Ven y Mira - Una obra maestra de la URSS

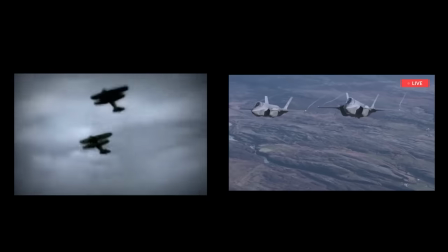[0:00]
¡Hey! ¿Qué pasa, peña? La guerra nunca cambia. Esta mítica frase que se popularizó y que asociamos con Fallout ya se mencionó en los libros mucho antes.
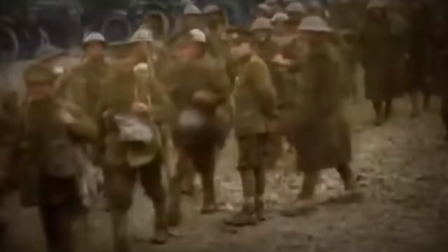[0:08]
Hay registros de autores que la utilizaron desde finales del siglo XIX y que la acompañan de otra oración que tampoco deberíamos olvidar.
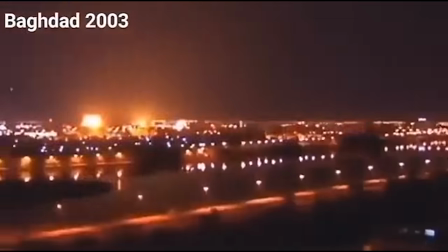[0:15]
Solo se vuelve más sangrienta y brutal.
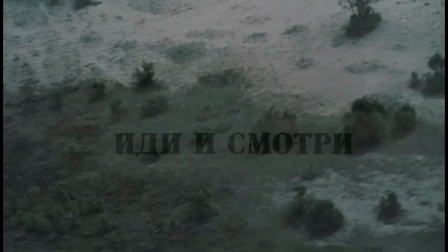[0:18]
En relación con esta idea, para el ensayo de hoy os traigo Ben y Mira, una de las obras maestras del cine bélico de todos los tiempos.
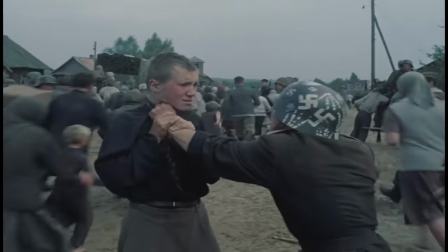[0:24]
El metraje es reconocido por su crudeza. Atentos a las declaraciones del director. Hubo casos como en Rusia o Hungría, por ejemplo, en que ambulancias tuvieron que acudir a las salas.
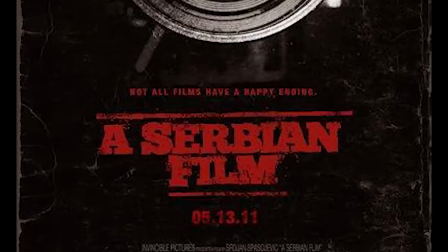[0:34]
Pero no os asustéis. Benimira no es a Serbian Film, África Adion ni ninguna de esas cintas explícitas.
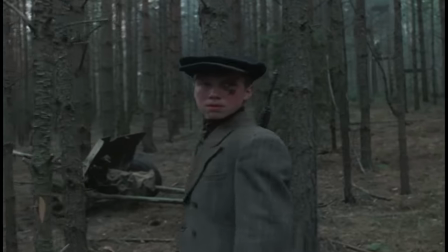[0:40]
La crudeza de la guerra se muestra de manera precisa, sin regodearse, pero de una forma directa, descarnada y sin concesiones.
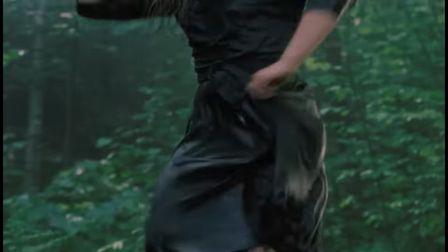[0:47]
Estamos delante de un metraje que hace un trabajo sublime, donde se mezcla una narrativa poderosa con la fuerza visual de sus escenas.
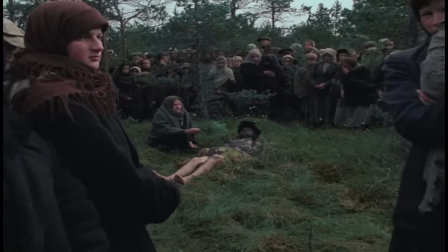[0:54]
Los sonidos crean una atmósfera absorbente y muy claustrofóbica. Algunos, como el ruido de las moscas, acaba convirtiéndose en algo tortuoso.
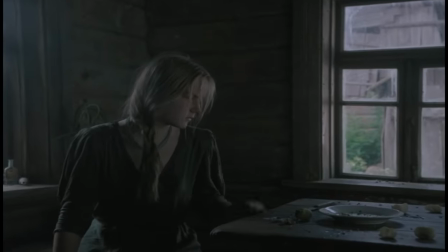[1:03]
En este caso porque su zumbido siempre nos prepara para una escena donde la muerte y la desolación se apoderan de la pantalla.
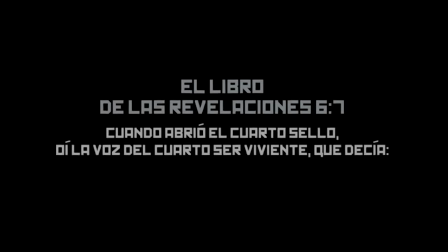[1:10]
Su título, Ven y Mira, está puesto más que intencionadamente.
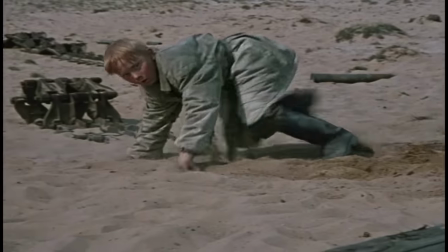[1:13]
La peli juega todo el rato con el lenguaje cinematográfico, mostrándonos la realidad desde los ojos de un crío.
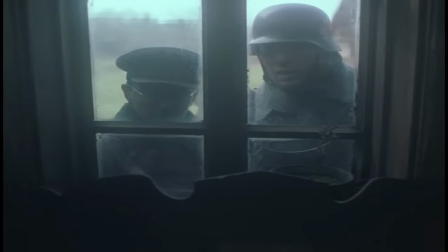[1:19]
En muchas ocasiones Klimov sigue la fórmula de enseñarnos primero la cara del niño, después lo que está viendo y más tarde su reacción con un plano general.
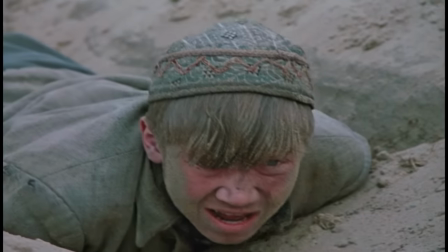[1:27]
Otra cosa que llama la atención es la gran cantidad de primeros planos que tiene la cinta.
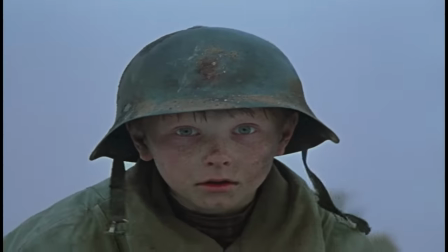[1:32]
Con eso consigue encerrar y encajonar a los personajes transmitiendo al espectador una enorme sensación de angustia.
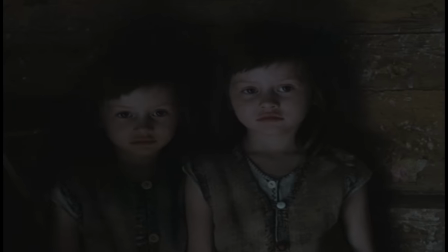[1:38]
Y ya como de por sí el ambiente está bastante cargado hace que la película se vuelva incómoda.
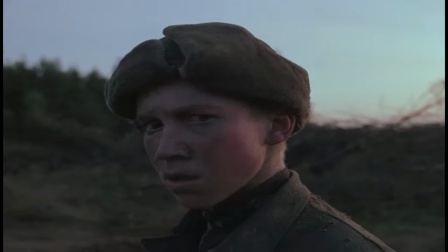[1:43]
La idea del observador o de ser observado está presente en todo momento.
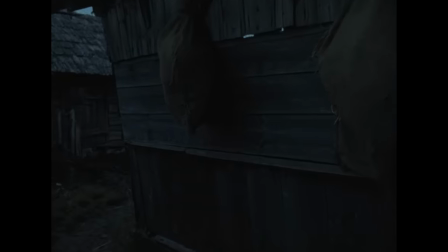[1:47]
Me llamó mucho la atención una situación en la que vemos la acción en primera persona a través de los ojos de un miliciano.
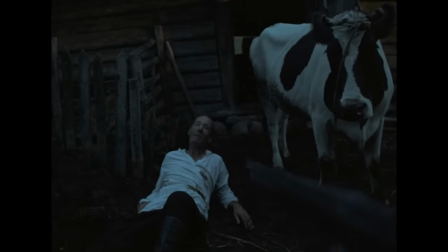[1:53]
Hay un instante en el que con el rifle apuntando a los prisioneros me recordó a los míticos shooters de los videojuegos.
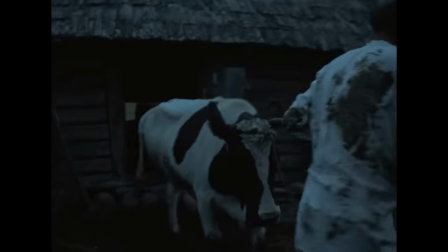[1:59]
Puede que esta sea de las primeras veces de la historia que se ha visto algo así. Así que más o menos esto es a lo que me refería con que su título está muy bien puesto.
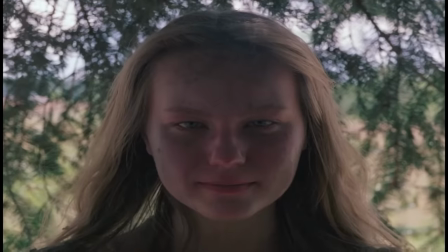[2:07]
Ven y mira nos hace mirones, testigos cómplices de lo que pasa. Y tengo una sorpresa porque más adelante entraremos en profundidad en ese punto que tiene que ver con los ojos.
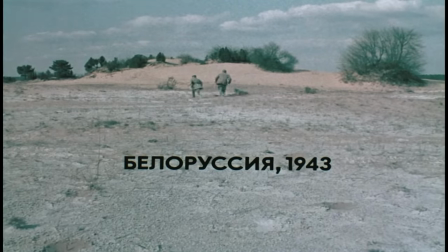[2:16]
Por si no la conocías, está ambientada en Bielorrusia en 1943. La historia arranca con un chico que quiere ser soldado.
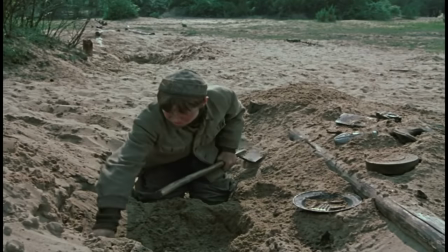[2:23]
Al principio de la película se puede ver a Florian, que es el nombre del chaval, que nos prestará su mirada jugando con otro pequeño a hacer la guerra.
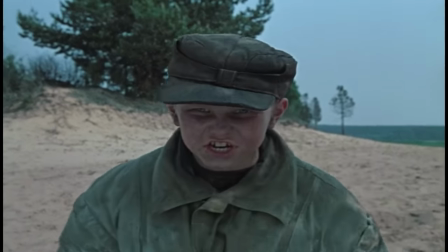[2:30]
Para ellos es algo divertido. No la conocen ni por las noticias, ni por los vídeos en Twitter, ni por nada parecido.
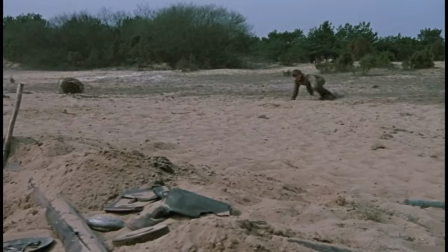[2:36]
Recordad que transcurre durante la Segunda Guerra Mundial. No saben cuáles son sus auténticas consecuencias, ni muchísimo menos el rastro de destrucción que deja.
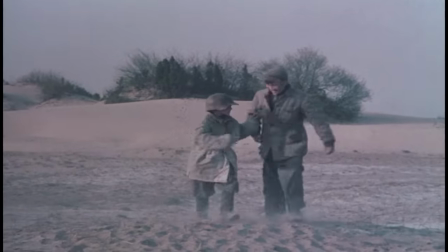[2:45]
Son inocentes. Están simplemente imitando a lo que se dedican los mayores y él quiere crecer, ser uno de ellos y que le dejen de tratar como un crío.
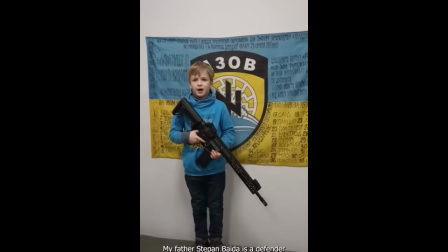[2:53]
El pobre Florian no sabe dónde se estaba metiendo. Y sea como fuere esto, nos debería de servir para reflexionar sobre todo lo que está pasando en el este de Europa.
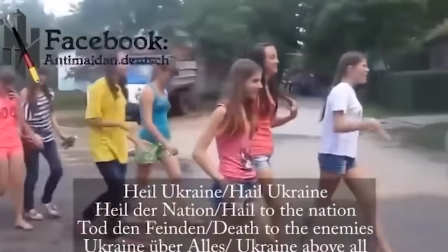[3:01]
Muchas veces tal vez nos dedicamos a alentar cosas y no somos muy conscientes de que hay un montón de Florianes sueltos por ahí.
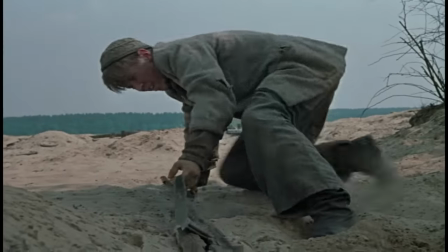[3:08]
¿Por dónde iba? Bueno, sí. Un día con su colega se encuentra el rifle de algún soldado.
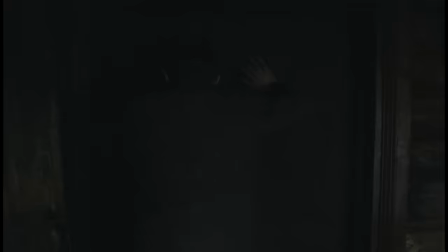[3:12]
Lo guarda en casa esperando el momento en el que llega el ejército rojo hasta su hogar para enseñárselo a los militares y que así lo recluten.
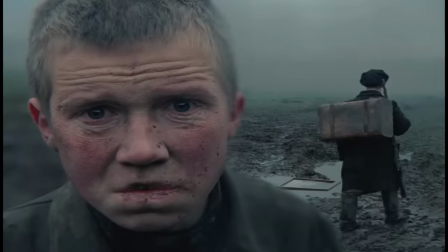[3:19]
Aunque Klimov no haga mucho hincapié en esto, la peli visibiliza el oscuro tema de los niños soldados.
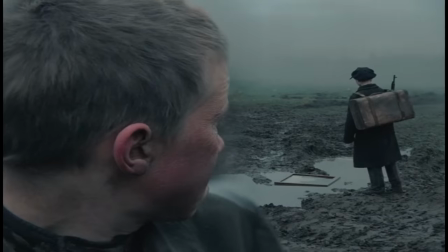[3:24]
Creo que ya lo mencioné anteriormente en un vídeo, pero si os interesa el tema de los niños reclutados para el combate en Europa,
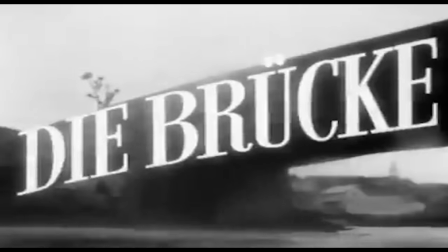[3:30]
tenéis una cinta alemana titulada El puente de 1952 o del 53, donde se muestran los últimos días de la Alemania del tercer Reich,
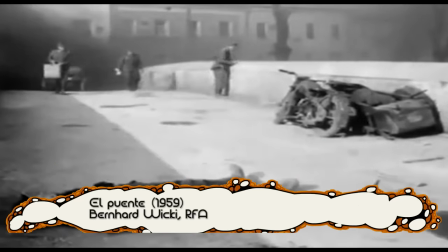[3:38]
cuando ya no quedaba nadie para defender la ciudad y son reclutados los niños de la calle como un intento desesperado por proteger la última línea del frente.
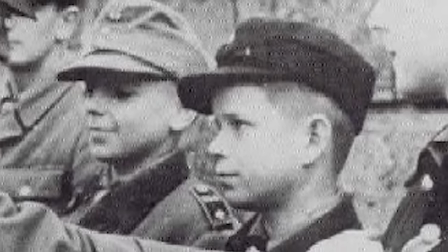[3:47]
De hecho, hay una foto del Führer que avala la veracidad de esta historia.
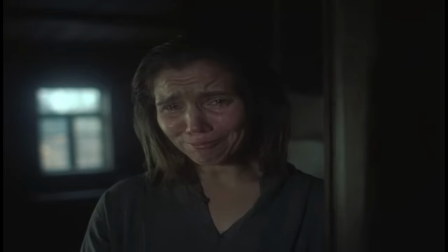[3:51]
Volviendo a Benimira, os comentaba que el chico estaba esperando que lo recluten y finalmente llegó ese día,
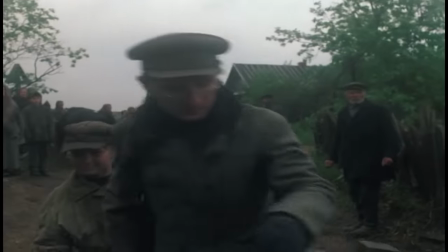[3:56]
saliendo de la aldea montado en el mismo transporte en el que viajaba un prisionero. Los que saben qué significa el combate no marchan al frente con la misma sonrisa que el niño, van por la fuerza.
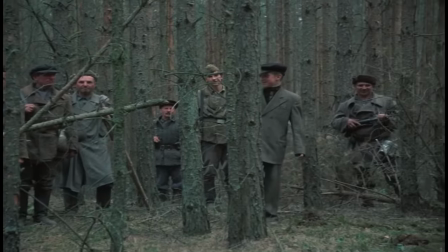[4:06]
Cuando por fin llega junto a sus nuevos compañeros de escuadrón, las cosas no son como imaginaba,
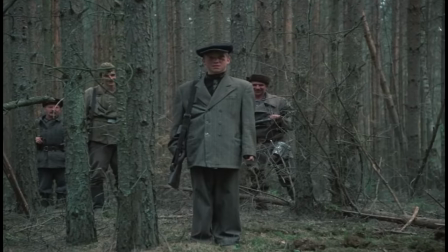[4:11]
ya que se encuentra con el menosprecio por parte del ejército, que no lo trata como a un soldado.
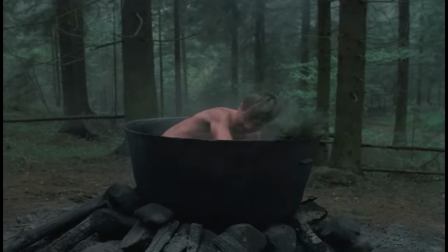[4:15]
Al fin y al cabo sigue siendo un pequeño que debe estar lo más alejado de ese ambiente, su sitio no es la guerra y por eso no lo toman en serio.
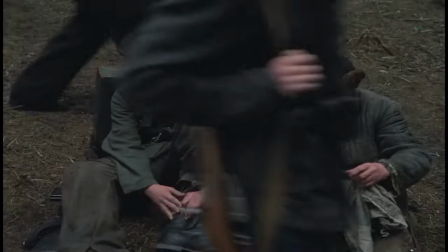[4:22]
Lo hacen tan poco que cuando marcha al combate lo dejan en el bosque, usando la excusa de que alguien tiene que cuidar del campamento.
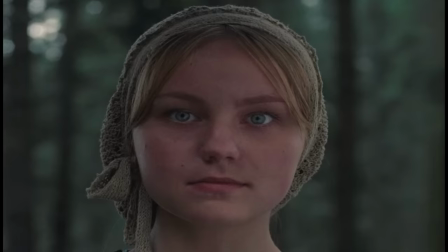[4:29]
Eso sí, no se queda solo, otra joven le acompaña. Su nombre es Sasha y acabó ahí metida porque está enamorada de uno de los soldados.
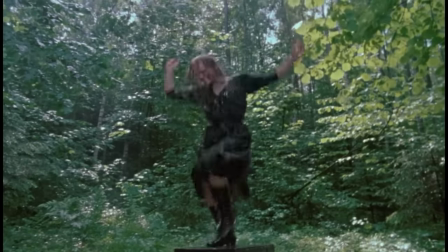[4:36]
Es otro ser inocente que quiere soñar, jugar, bailar y disfrutar de la vida.
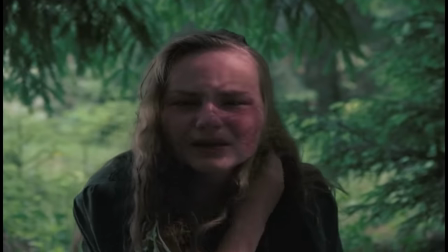[4:40]
Estos son los protagonistas, dos jóvenes que están volcando sus sueños, sus ilusiones y sus deseos dentro de la guerra.
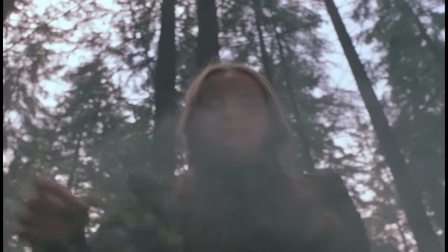[4:47]
Porque por desgracia esa es su realidad, no conocen otra. Su sitio no es ese, pero sí es el momento histórico que les ha tocado vivir.
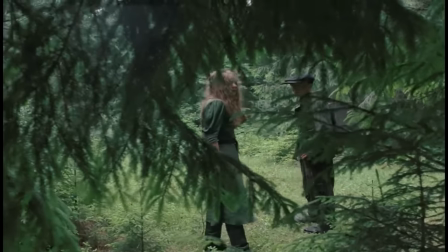[4:55]
Sin saberlo ni quererlo, están atrapados. Esta primera parte de la película, que es medio idílica, donde no se ha visto la guerra de cerca,
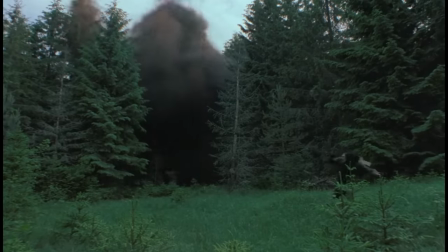[5:02]
es interrumpida de golpe con un bombardeo que destruye su campamento y de paso medio bosque.
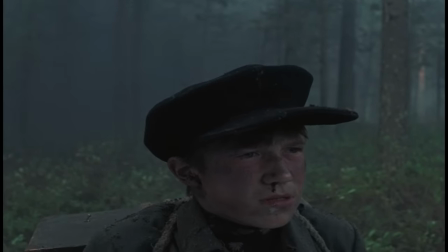[5:06]
El boom de las explosiones se apodera de la escena hasta que se transforma en un agudo pitido que ha ensordecido a Florian.
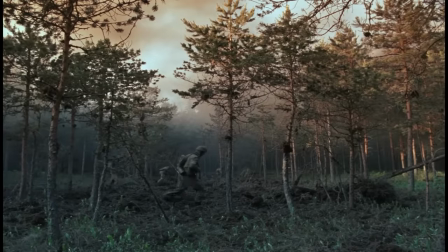[5:12]
Aquí Klimov nos subraya la idea de que vamos a ser el niño, veremos lo que mire y escucharemos lo que él oiga.
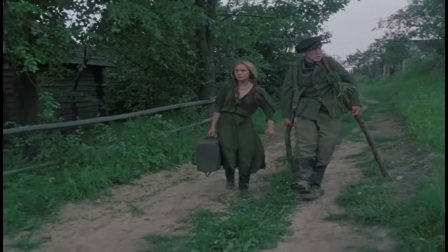[5:19]
Una vez que concluye el bombardeo de la Luftwaffe, que es la aviación del tercer Reich, ellos huyen.
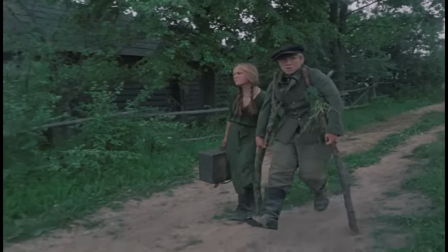[5:25]
Florian está asustado, quiere volver con su familia.
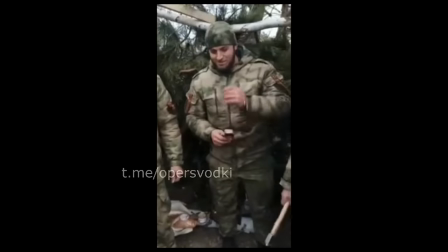[5:28]
Y esto me recuerda una cosa, hace un tiempo vi una entrevista a un reportero que decía algo así como que cuando grababa a los soldados de camino al frente,
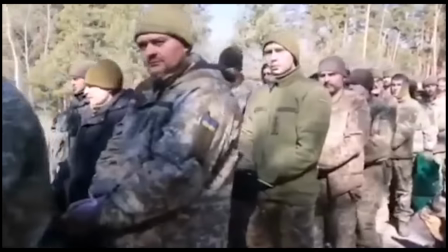[5:35]
miraban a la cámara y saludaban a sus madres. Tras unos días en el campo de batalla, lloraban y pedían volver con ellas.
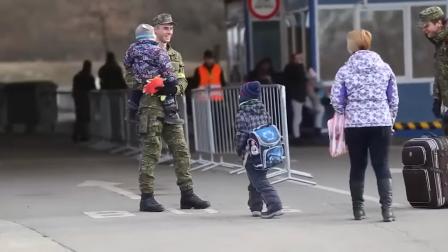[5:42]
Supongo que eso podría resumir qué es lo que le pasaba a este chico. Cuando Florian llega, nadie los recibe.
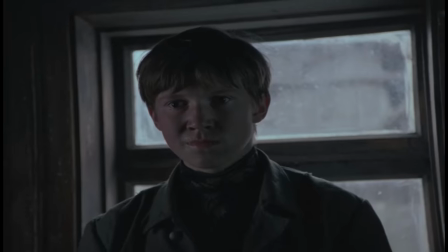[5:48]
Simplemente un montón de moscas suenan. Es un audio que poco a poco va subiendo de intensidad, generando una sensación muy claustrofóbica y de mal rollo.
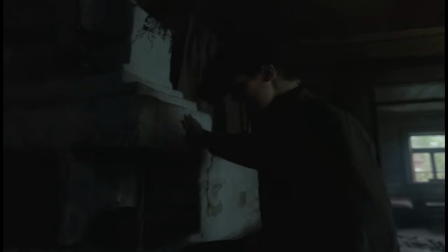[5:57]
Después de rebuscar a sus hermanas y a su madre por la casa, sale a mirar fuera,
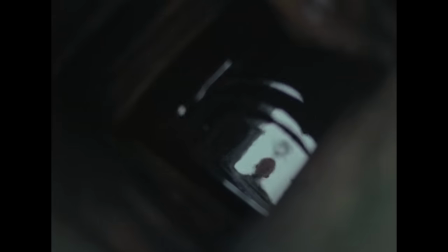[6:01]
se asoma al pozo y… no están.
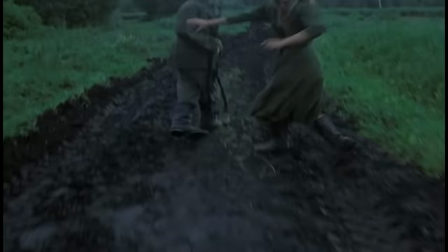[6:06]
Si os temisteis lo peor es que supe captar la esencia de la escena. Total, la tensión continúa con el zumbido de los insectos y tendréis que verlo.
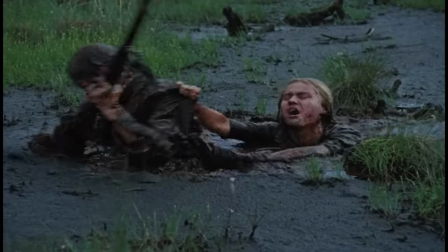[6:14]
Pero casi de seguido corren hasta un lodazal que tienen que atravesar. Es como un bautismo de la pérdida de la inocencia, muy metafórico.
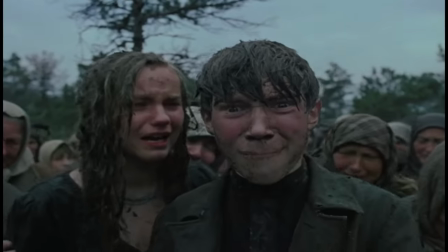[6:22]
Como un sucio y difícil rito de paso a la adultez. Lo que encontrará de ahí en adelante le robará la inocencia.
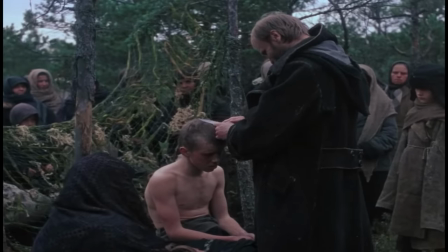[6:28]
De hecho, hay un punto en el que uno siente que según le van cortando el pelo, le van despojando de la poca humanidad que le queda.
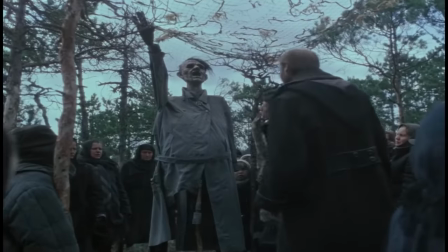[6:35]
La cinta va escalando desde lo descarnado hasta llegar a un punto en el que se vuelve una absoluta locura sin
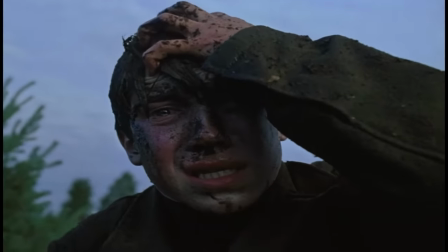[6:41]
sentido que como espectador te tiene perturbado y de paso te hace sentir que no entiendes nada de nada,
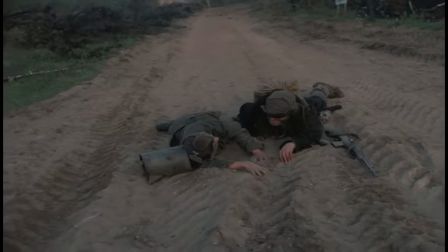[6:47]
aunque en el fondo lo que tú ves está clarísimo. Todo este proceso de deshumanización va increchando por momentos.
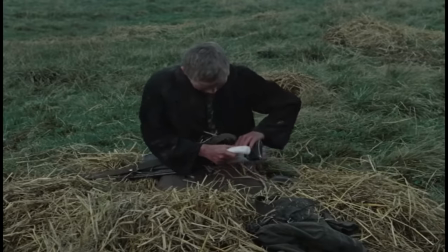[6:53]
Florian prefiere arreglar su arma con unas vendas antes que atender a una muchacha del bando rival,
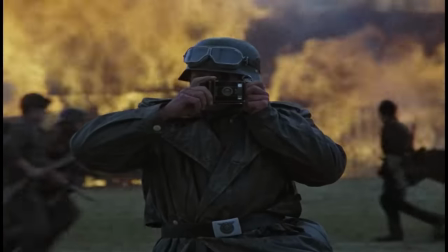[6:58]
y creo que alcanza su punto máximo cuando el chaval es usado como trofeo simplemente para que un militar se tire una foto de recuerdo.
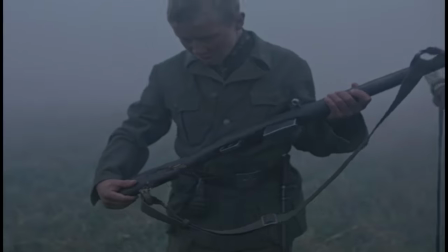[7:06]
Desde un punto de vista técnico no tiene nada que envidiar al cine de ahora, olvidé mencionar que es del 85,
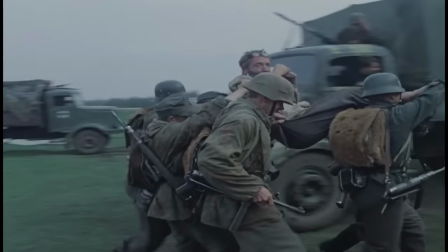[7:13]
aún así no es una peli que luzca vieja porque básicamente esta cinta ha sido la que revolucionó el género bélico.
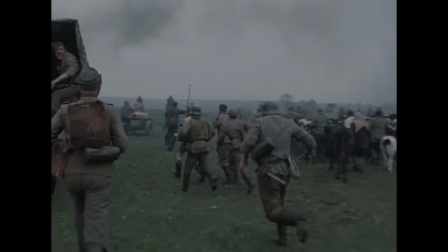[7:20]
Aportó un nuevo uso a la Steadicam, dando la sensación de que el objetivo es un testigo más de la escena capaz de colarse como un fantasma entre el resto de personajes.
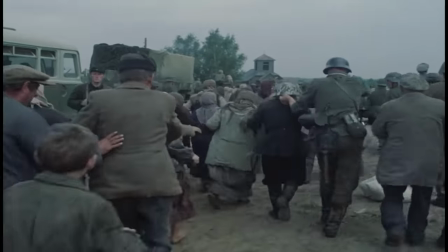[7:29]
No, no lo hizo Spielberg ni salvaza al soldado Ryan. De hecho, lo habréis visto después en un millón de ocasiones en Hollywood.
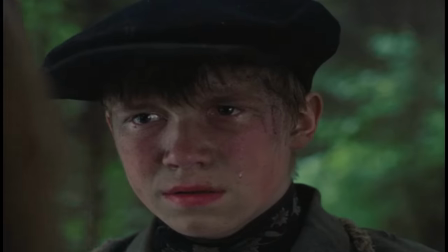[7:35]
Y no solo fue una cuestión de dar un nuevo significado a la cámara en mano,
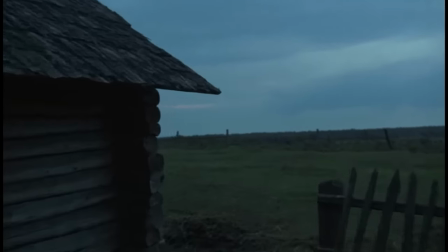[7:40]
realmente sientes durante todo el metraje que Klimov tiene calculado hasta el más mínimo detalle.